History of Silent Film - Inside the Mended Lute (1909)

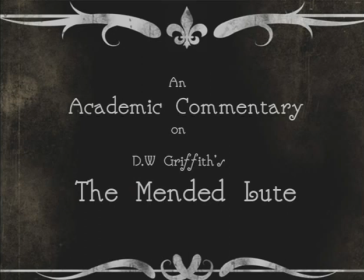(0:14)
In 1915, film-making pioneer D.W. Griffith released The Birth of a Nation, a piece of disturbingly racist cinema that presented African-Americans as animalistic monsters, which in short order became a classic of the era.
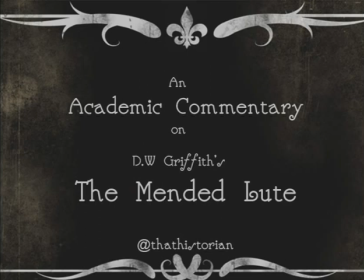(0:29)
That film has become the quintessential example of racism in early cinema, but six years prior to the release of that monstrosity,
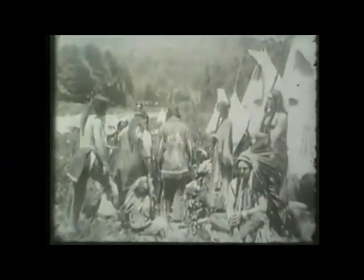(0:37)
Griffith created an eight-minute short film in which every character was a Native American.
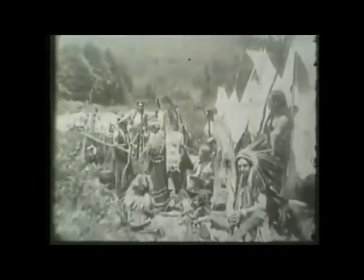(0:42)
In doing so, Griffith gave us some insight into how he, and the rest of America, viewed those peoples.
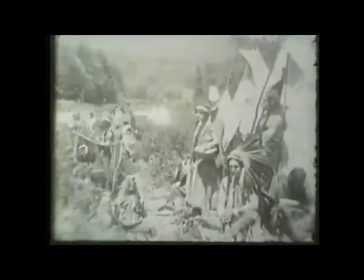(0:52)
If the birth of a nation reflected unnerving contemporary ideas about African Americans and the role of the KKK in American history,
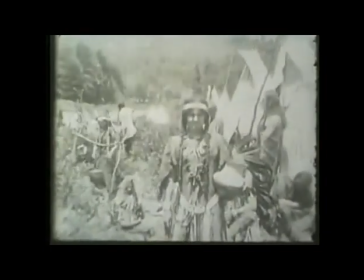(1:00)
then this earlier short, called Amended Loot,
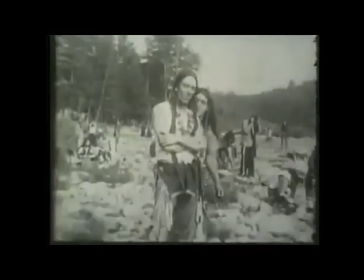(1:03)
provides us with a valuable glimpse about how Native Americans were seen in stereotypes at this time.
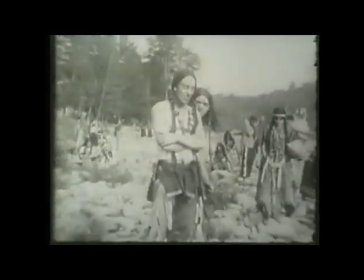(1:10)
We should remember that when this film was made in 1909, that the Wounded Knee Massacre had occurred less than 20 years before.
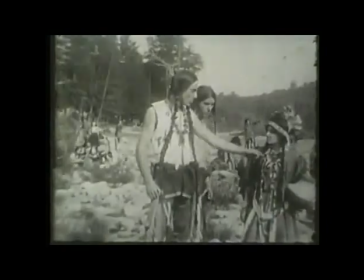(1:19)
At the time of the Mended Lutz release,
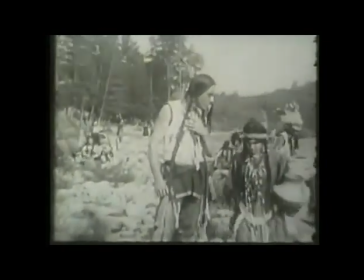(1:21)
the Indians were routinely viewed as savages, but what Griffith shows us is the nuance contained within that view.
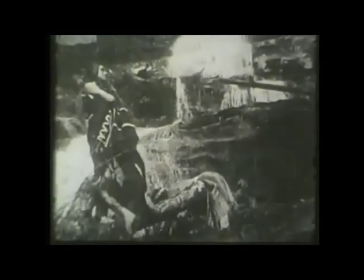(1:29)
In this piece, savagery existed in two distinct forms, the noble and the ignoble.
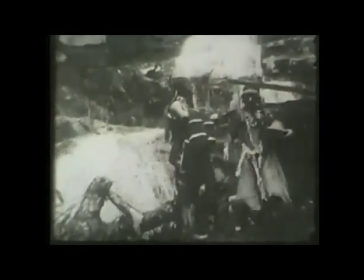(1:35)
One could be a noble savage, a person who lived in a state close to nature,
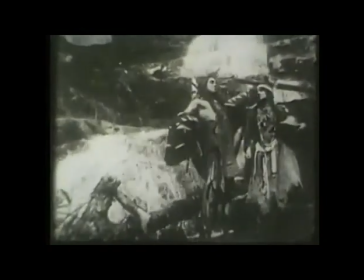(1:40)
but who was personally, perhaps even spiritually, enriched by the experience.
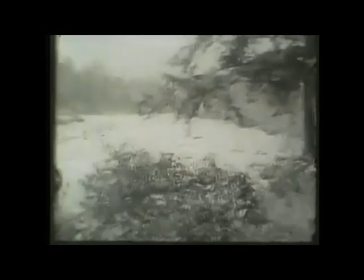(1:46)
In contrast, pure savagery, or ignoble savagery,
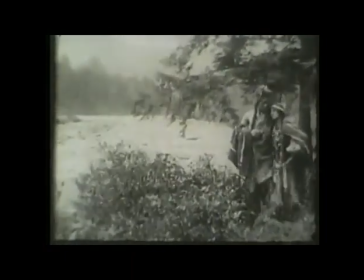(1:50)
was the model most commonly used to justify the recent and historic atrocities suffered by Native America.
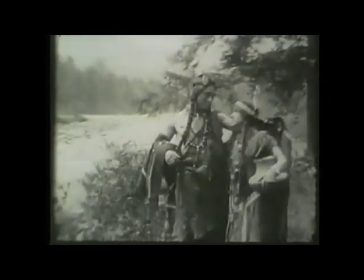(1:59)
In The Mended Loot, Griffith helps to illuminate how white Americans viewed the Indians and the competing,
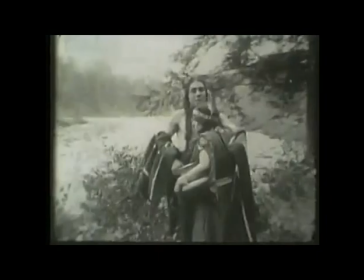(2:05)
and often contradictory, ideas that sat at the heart of that racial view.
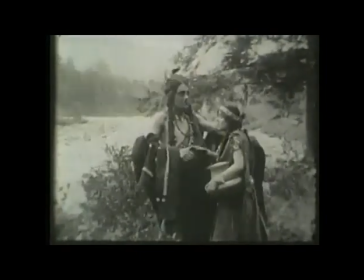(2:12)
Griffith may have only set out to create a short romantic adventure, but what he provides us with in this film is an opportunity to consider the specific
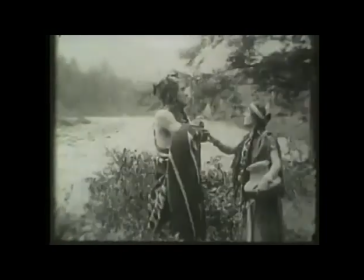(2:21)
type of racism that was directed at Native Americans in the early 20th century.
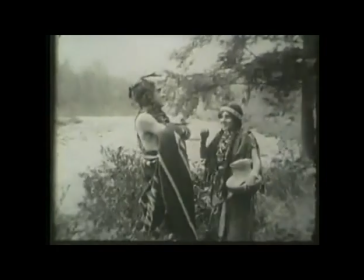(2:26)
This was a study on the nature of savagery. The ignoble versus the noble savage.
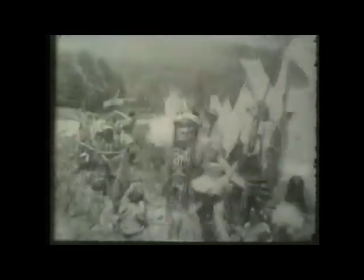(2:34)
This is Rising Moon, played by Florence Lawrence, one of the earliest film stars.
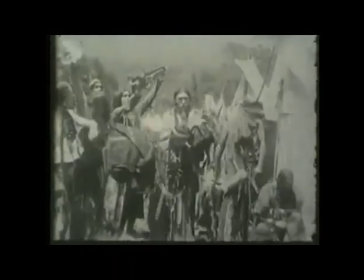(2:41)
This shot of the village is Native America as escapist fantasy.
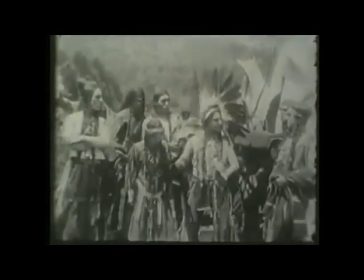(2:46)
A place where the texture of life feels disconnected from the world inhabited by the audience.
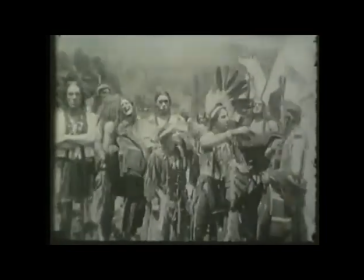(2:52)
The shot is framed to balance teepees with the surrounding woodlands to emphasise the importance of the surrounding wilderness.
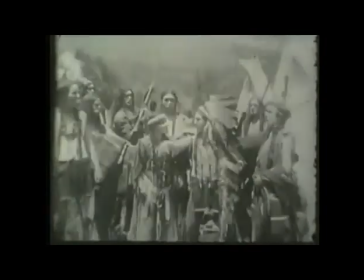(2:59)
It reminds the audience of Griffith's view of this people, of their perceived relationship to the natural world.
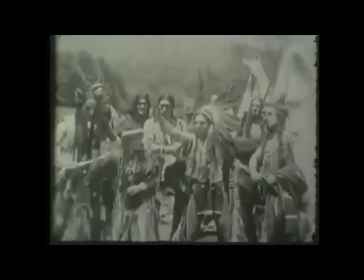(3:05)
Here, Rising Moon's father, the chief glimpsed earlier,
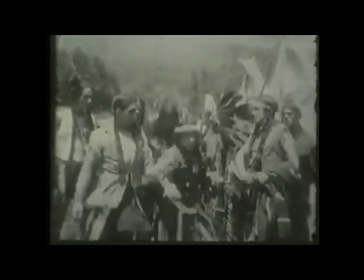(3:09)
rejects her choice of husband in favour of Standing Rock, whose representatives appear to be purchasing favour of the stock of coats.
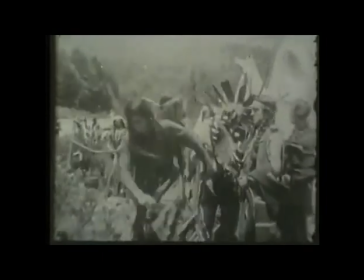(3:20)
fantasy marred this scene has devolved into an auction with rising moon going to the highest
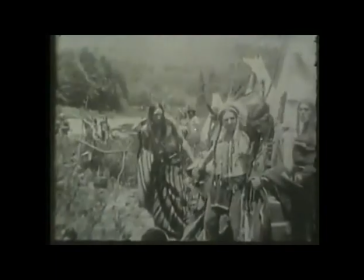(3:25)
bidder the fantasy of the outdoors is thrown into sharp relief by griffith stereotypes
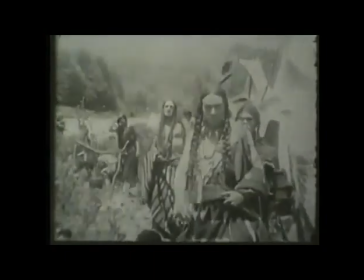(3:31)
an idyllic life marred by the slave-like sale of one's daughter for coats
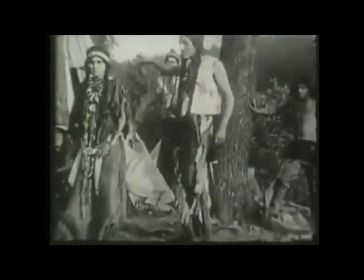(3:39)
standing rock and his cohorts mock little bear they laugh in his face to contrast the nobility of the few with the ignobility of the many.
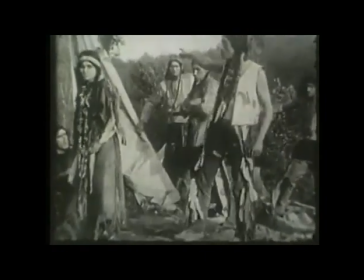(3:48)
We're now beginning to get a strong sense about what the racial substructure of this film is.
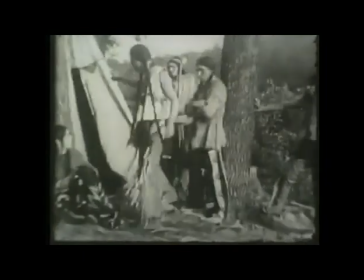(3:53)
The Indians can be noble, Griffith concedes, but, he argues, they tend not to be.
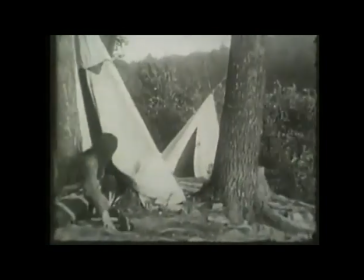(4:01)
Welcome to the American West in 1909.
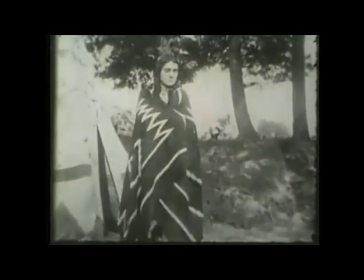(4:07)
The physicality of Little Bear in the scene is almost messianic.
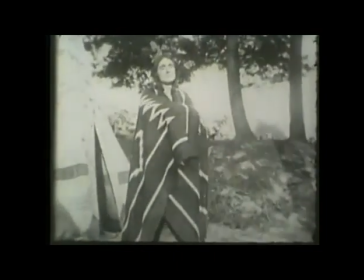(4:10)
It speaks to the audience of spirituality on the one hand, while sending a clear signal about the intentions and righteousness on the other.
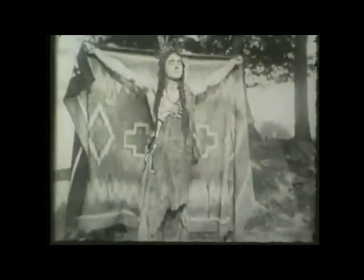(4:18)
This is yet another vision of Griffith's noble savage.